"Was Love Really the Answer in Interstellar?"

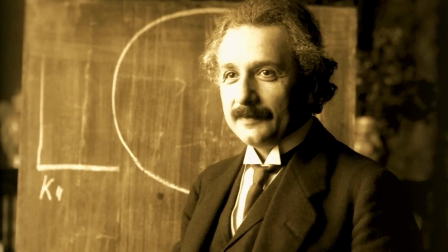(0:00)
Thanks to Einstein and his theory of general relativity, we do know that time and space are connected,
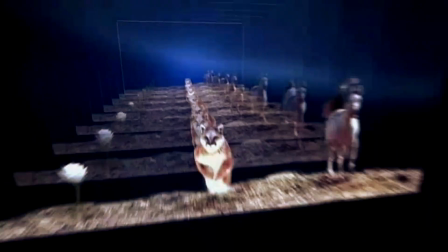(0:05)
establishing our experienced universe in 4 dimensions, also referred to as space-time.
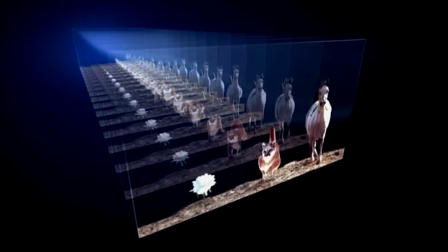(0:10)
One important discovery of this is that our experience of the past,
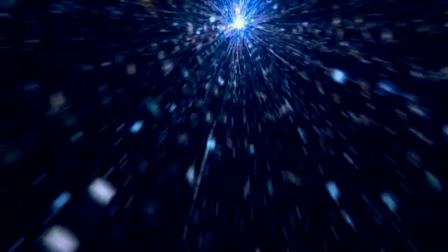(0:14)
the present and the future is actually just an illusion, when in fact time exists all at once. But unlike the spatial dimensions within which we can move around freely, we seem to be imprisoned by time,
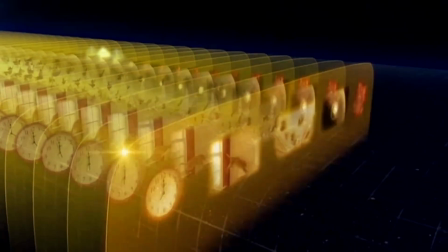(0:27)
always experiencing only one slide of space-time, which we generally call the now.
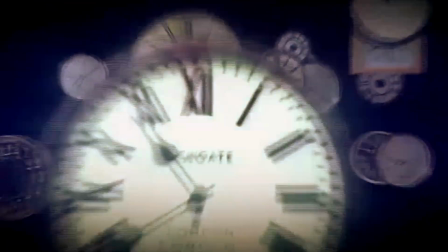(0:33)
We are, however, always moving forward in time from what we see as the past towards what we see as the future.
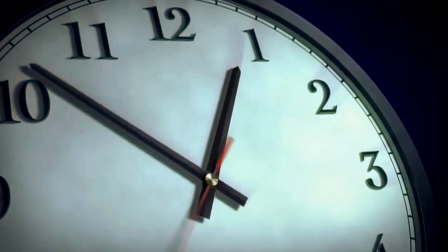(0:39)
We call this linearity the arrow of time.
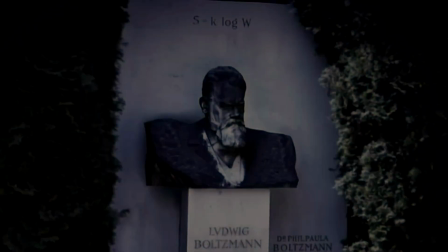(0:42)
In short, the arrow of time most likely exists because of entropy, the movement from order to disorder that was set in motion by the Big Bang.
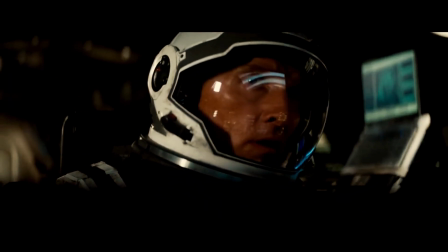(0:51)
Another important discovery, one that is especially relevant to Interstellar,
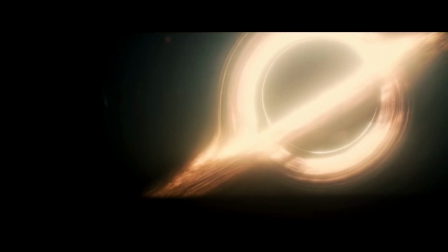(0:55)
is that time is not experienced the same by everyone and is strongly influenced by gravity,
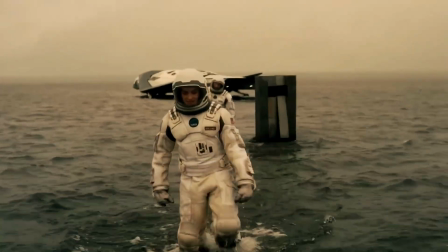(1:01)
which makes time go slower for those who are closer to a strong gravitational force.
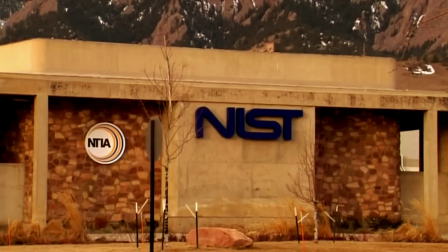(1:07)
Scientists confirmed this by using highly accurate atomic clocks.
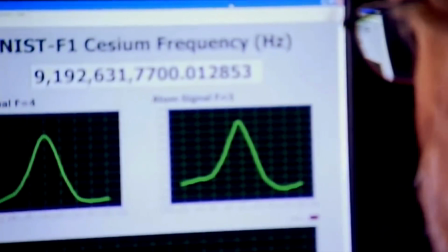(1:11)
They found that if they placed one of the clocks higher, further away from Earth's gravity, let's say from the floor to a table, time moved a little bit faster.
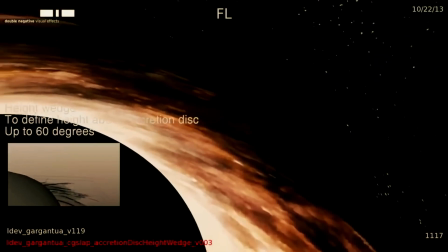(1:20)
The difference here of course is infinitely small, but when we look at a black hole for example, which has immense gravity, the difference becomes far more significant.
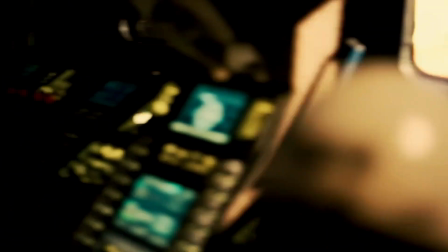(1:29)
This is in a nutshell the known science behind the concept of time and pretty much establishes the rules of time for Interstellar.
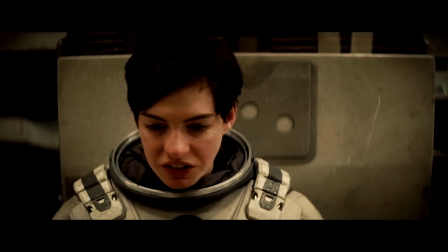(1:37) Time is relative, okay? It can stretch and it can squeeze, but it can't run backwards.
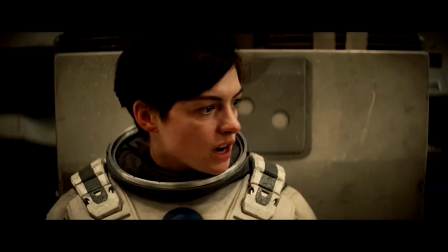(1:43) It just can't. The only thing that can move across dimensions like time is gravity.
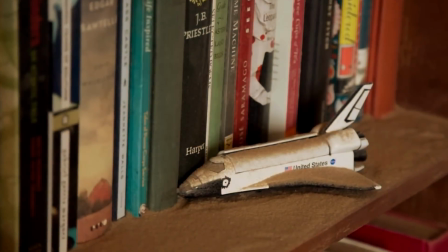(1:48)
It is interesting to look at how Nolan incorporates this knowledge in Interstellar.
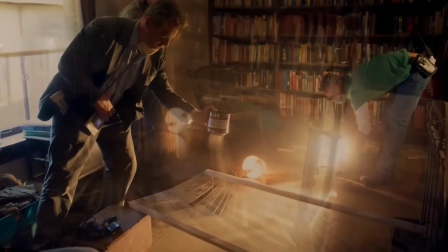(1:53)
For aside from the obvious use of time and time dilation in the story,
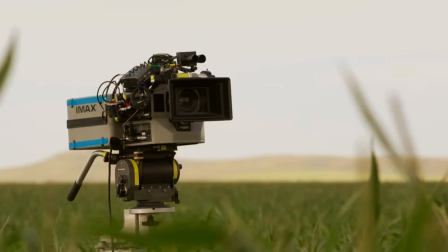(1:57)
Nolan is known for using his films to make meta statements on filmmaking and the act of watching a film.
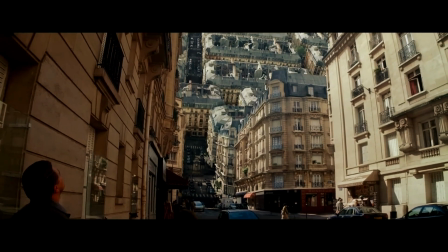(2:03)
In Inception, for example, the dream world is created in pretty much the same way that films are made.
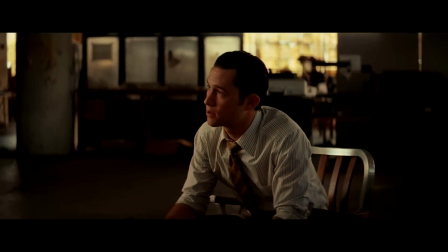(2:09)
There is a director, a producer, a production designer,
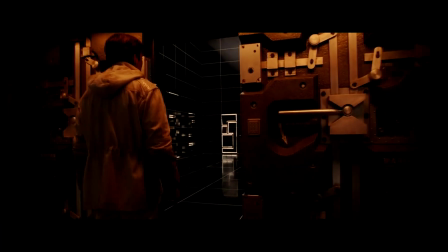(2:13)
an actor and a studio who all work together to deliver an experience to the audience that impacts their lives in some way or another.
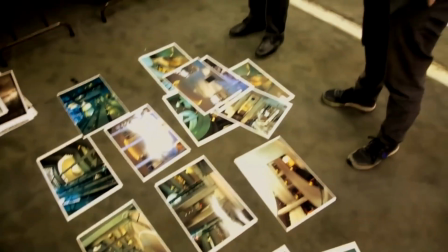(2:21)
I think that in Interstellar Nolan wanted to make a similar statement,
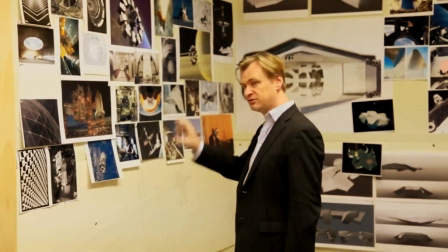(2:25)
a statement about the experience and manipulation of time, both in film and in real life.
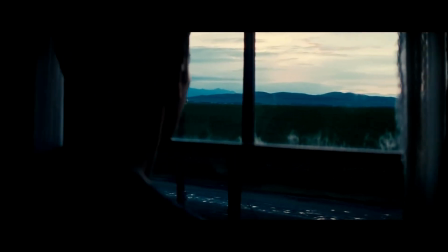(2:31)
For starters, the first act of Interstellar is surprisingly linear compared to some of Nolan's other films.
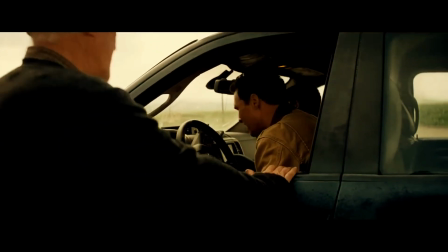(2:38)
Like in most films, time is compressed but still experienced linearly by the viewer.
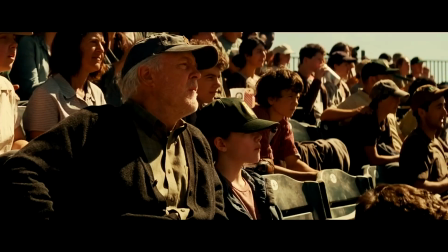(2:43)
The story unfolds to us in the same way that it does for the characters. Nolan even employs the traditional cut to black to show the passage of time, an editing technique he almost never uses.
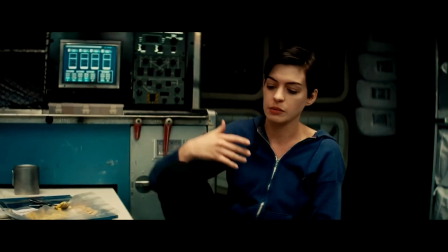(2:55)
It's not until we enter the wormhole and are introduced to Einstein's theory of relativity that time becomes distorted,
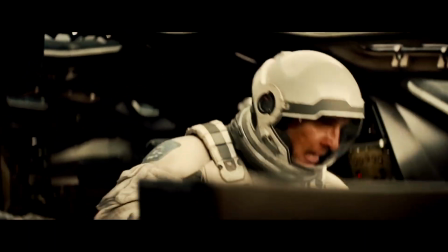(3:02)
not just for the characters in the film,
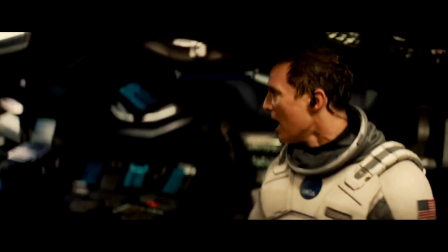(3:04)
but also for the audience, as from this moment the film breaks up our linear experience of the story by cross-cutting scenes and jumping back and forth in
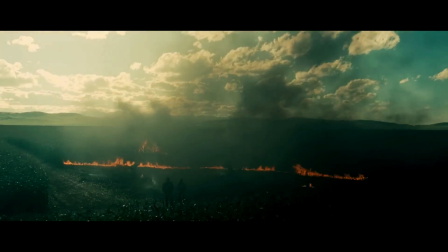(3:13)
time, while however still being limited to the established rules of time.
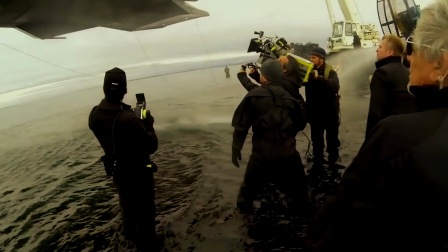(3:18)
For even a medium like film that can manipulate the experience of time is still bound by its arrow,
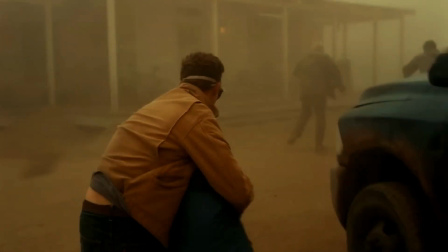(3:24)
always showing us the story one frame at a time. Besides the scientific foundation of Interstellar,
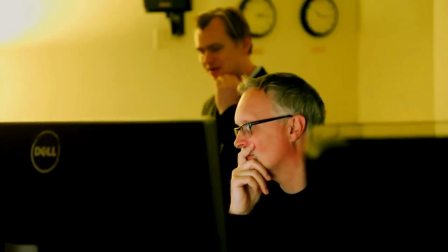(3:30)
Nolan also tends to ground his films within a reality that is built from familiar elements,
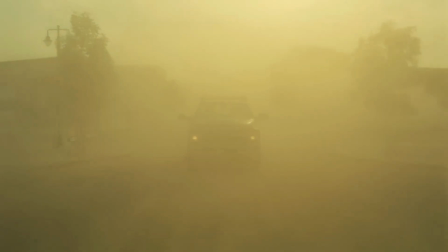(3:36)
taking everyday experiences and enlarging them, building them into the bigger story.
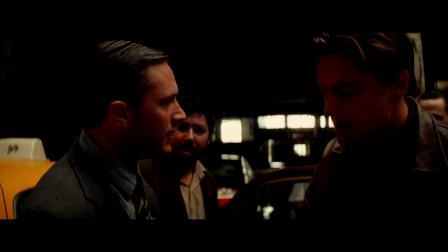(3:41)
Again, going back to Inception, when establishing the rules of the dream world and the concept of extraction,
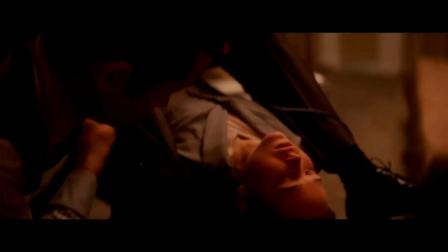(3:47)
Nolan used universally experienced elements to make his science fiction concept feel relatable to the audience,
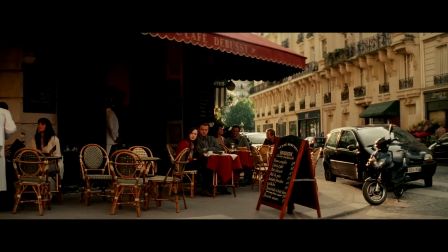(3:53)
such as the kick and the idea that dreams feel real while we're in them.
It's only when we wake up that we realize something was actually strange.